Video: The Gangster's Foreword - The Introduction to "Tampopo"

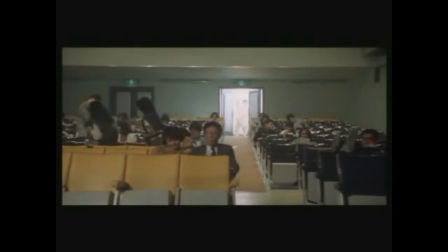0:03 The beginning scene of Tampopo is more akin to a preface than a classic movie narrative introduction.
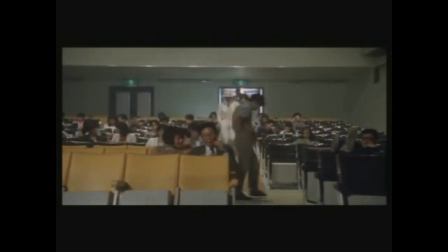0:09 The scene is set in an old-fashioned movie theater as a gangster and his entourage, all in white, enter the theater.
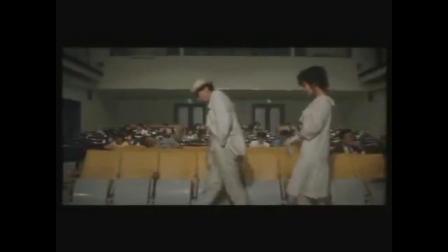0:15 The costuming immediately signals to us that the gangster is the center of attention. The gangster and his crew take up the whole frame, and the camera follows to track his every move.
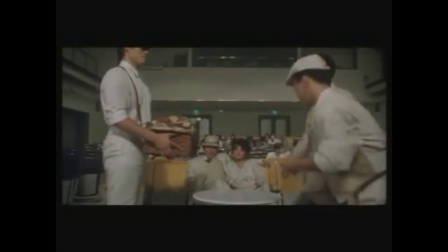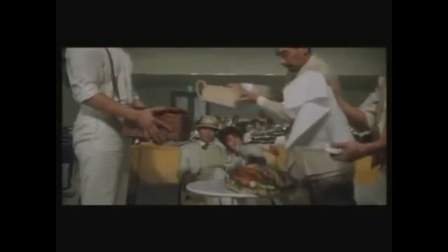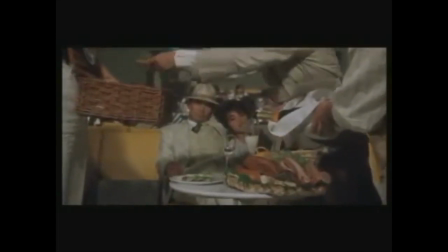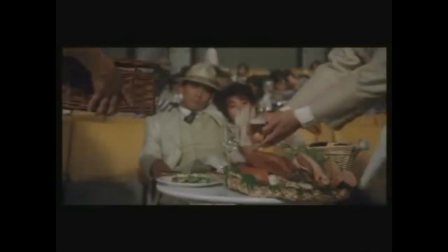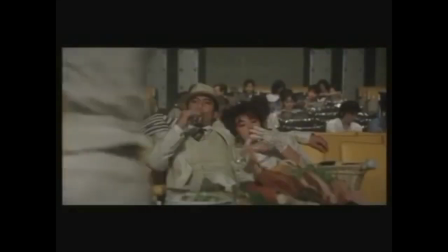0:49 The scene's composition is otherwise normal for a movie, perhaps a Japanese gangster flick.
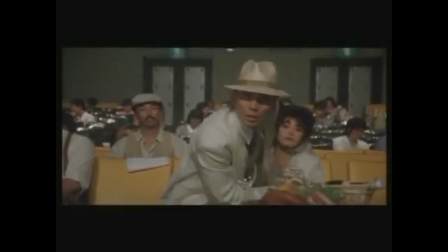0:54 Right up until here, when the gangster begins to directly address the audience, casually noting, So, you're at a movie theater too?
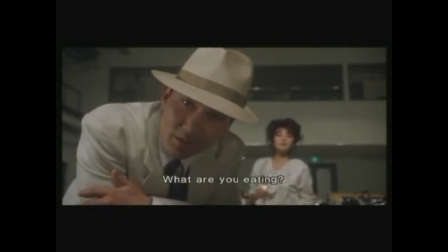1:02 Our point of view immediately shifts from being an objective observer to a member of the action, interacting in a one-sided conversation with the gangster.
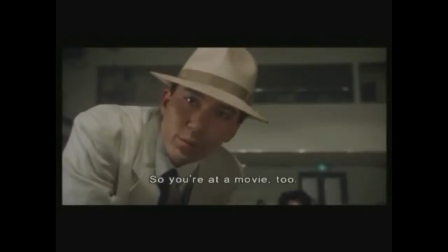1:11 The camera even suggests how we as viewers might react in this situation. The camera recoils when the gangster comes towards us.
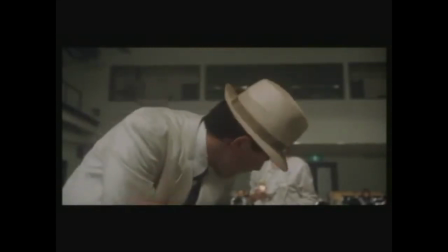1:19 We also see that, in the background, the gangster's girlfriend has stood up to get a better look at what we are eating.
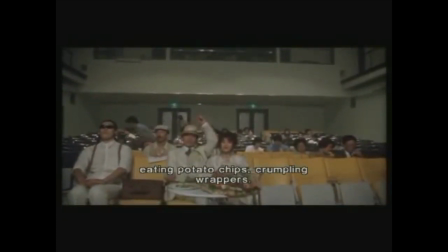1:25 The movie theater setting, when we are likely watching this movie in a similar theater, makes the whole scene feel more uncanny.
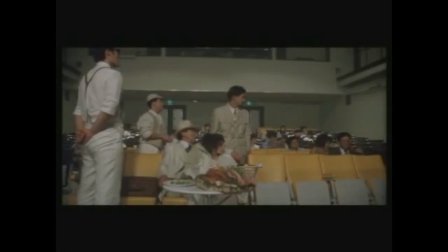1:32 The observer becomes the observed. In fact, the gangster's world seems secondary to our world, or the audience's world.
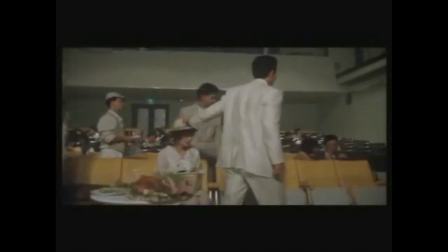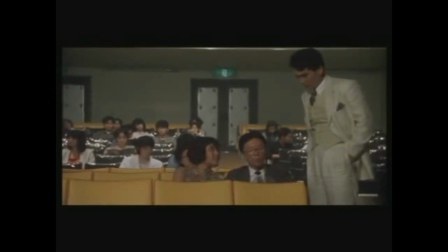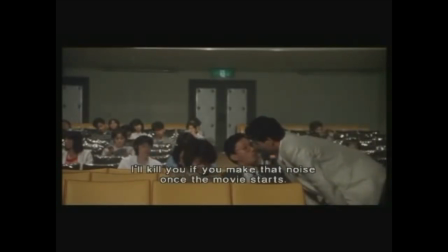1:50 When the gangster tells off a man for eating too loudly, his violent outburst alarms us and the other people sitting in the theater,
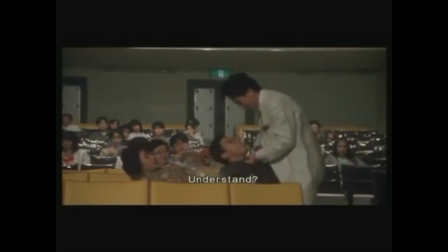1:57 but no one seems too bothered by the episode.
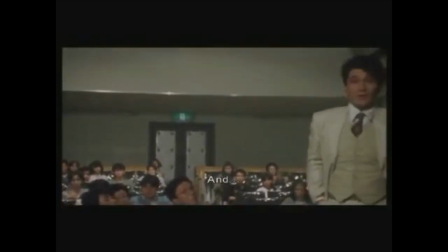2:00 As soon as the gangster calms down, he immediately turns back to the camera and continues philosophizing, as if nothing happened.
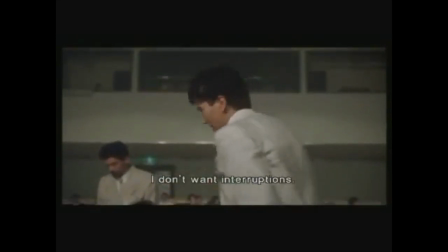2:07 Still, I'm sure everyone who saw Tan Popo in theaters spent the rest of the movie eating very quietly, even though the gangster is safely on the other side of the screen.
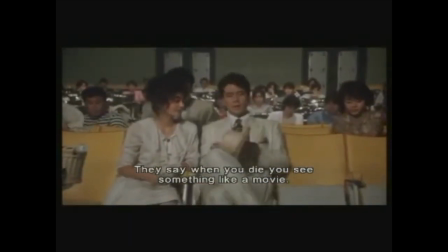2:17 The gangster then spends the rest of the scene laying out his philosophy about how a man's life plays out in a montage sequence before his death.
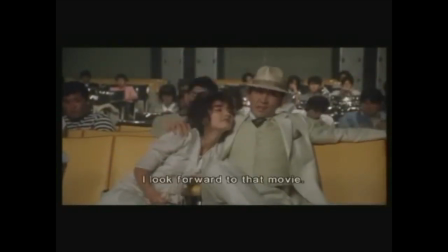2:25 This perfectly sets up the structure for the rest of Tampopo, which in itself doesn't have much of an overarching plot, but is more of a collection of stories with the common theme of appreciating good food. Having prepared the viewer for the mish-mash narrative soon to follow,
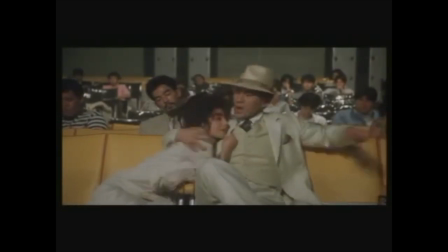2:40 as well as conveniently foreshadowing his own death later in the movie, the gangster then sits back to enjoy the film.
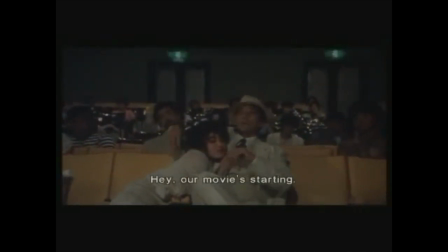2:46 When the lights dim in the theater, the lights dim for real for us too, because now that the preface is over, Tom Popol's real story will begin.